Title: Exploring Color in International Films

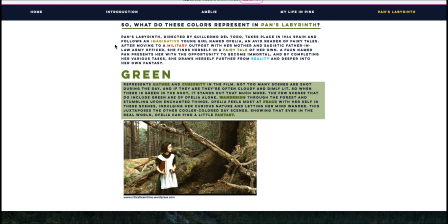741s
After moving to a military outpost with her mother and sadistic father-in-law, army officer, she finds herself in a fairy tale of her own. A faun named Pan presents her with the opportunity to become immortal,
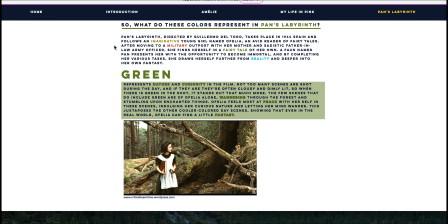755s
and by completing her various tasks, she draws herself further from reality and deeper into her own fantasy.
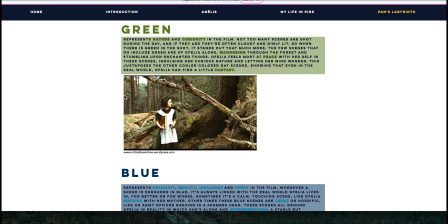762s
So here we have a screenshot of Ophelia in the forest, and green in this film again represents nature and curiosity in a way similar to what green represents in Amelie.
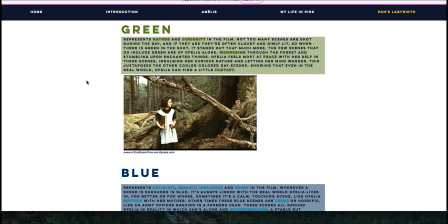776s
So many of the scenes are shot during the day, and they're often cloudy and dimly lit, so when there's green in the shot, it really stands out.
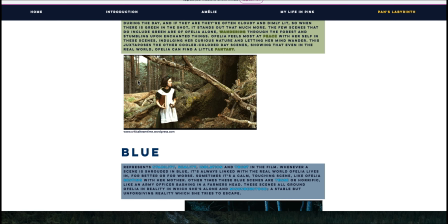784s
And again, this green color often is associated with Ophelia when she is alone, wandering through the forest and stumbling upon enchanted things.
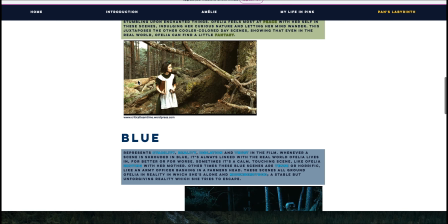795s
So through the green, we are able to see Ophelia's sort of fantasy world.
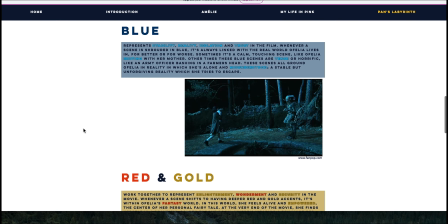800s
Blue, on the other hand, and again, this shot, you can see a lot of blue being pigmented in the shot.
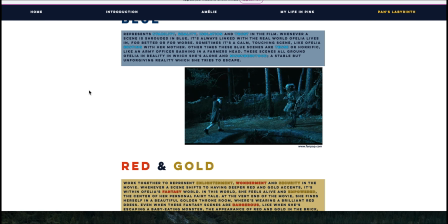806s
Blue represents stability, reality, isolation, and trust in the film. Whenever a scene is shrouded in blue, it's often linked to the real world that Ophelia lives in, for better or for worse.
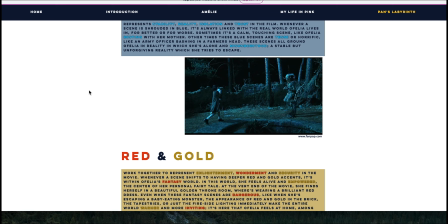820s
And sometimes this can be a calm scene, but other times it can be a more horrific scene, like an army officer bashing in a farmer's head.
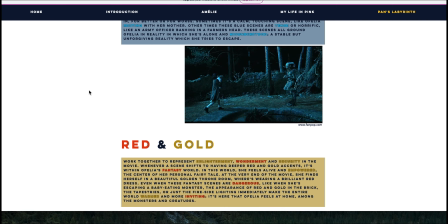828s
So these scenes all ground Ophelia in the reality in which she's alone and misunderstood. And it's also a stable but unforgiving reality that she tries to escape.
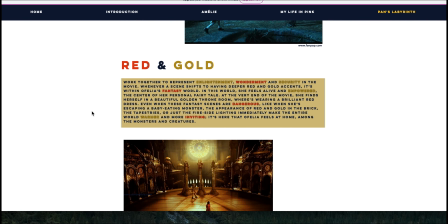839s
And in the final scenes of the movie, again, I won't try to give too much away, but we see a lot of red and gold,
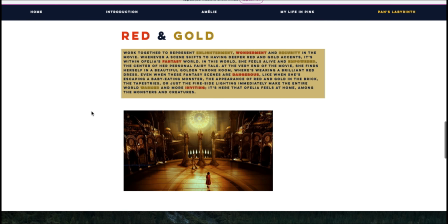846s
which work together to represent enlightenment, wonderment, and security in the movie.
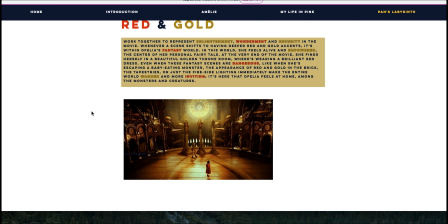853s
So we see a lot of red and gold shifts towards the end of the film, which often is associated with Ophelia's feeling of being alive and empowered towards the end of the movie in this fantasy world.
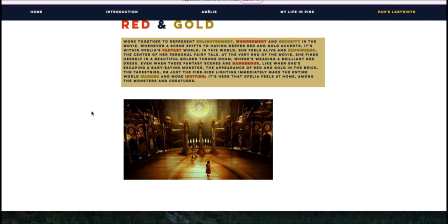868s
And even when some of these scenes are more dangerous, like when she's escaping a baby-eating monster, the appearance of red and gold in the brick, the tapestries, or just the fireside lighting immediately makes the entire world warmer and more inviting.
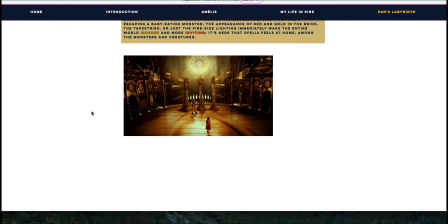882s
And it's here that Ophelia feels at home among the monsters and the creatures. So again, Pan's Labyrinth is a really great movie,
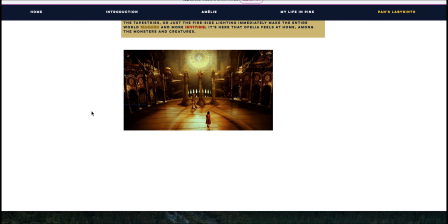890s
and also a really great example of how colors can be used by directors in their films to convey meaning.
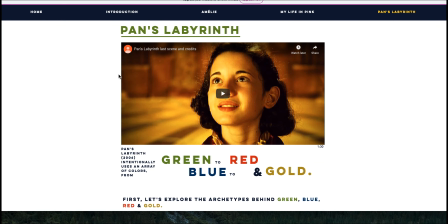898s
So yeah, so that is the totality of our project.
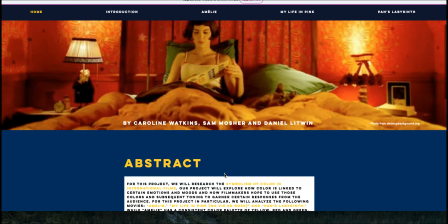903s
I hope you guys enjoyed it. I apologize I wasn't able to present this in person.
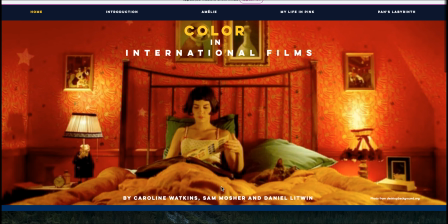909s
But again, if you have any questions, I will give Etty my contacts,
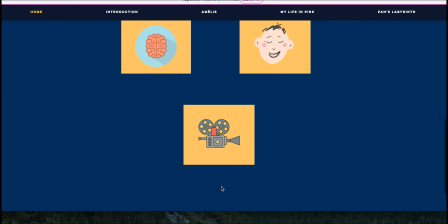913s
so please feel free to reach out to me, and I would definitely recommend using an interactive website for your project.
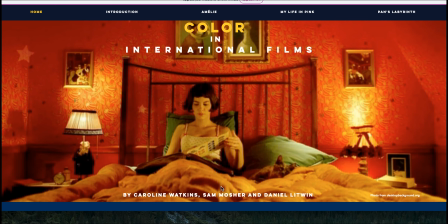919s
So thanks guys, and have a great day.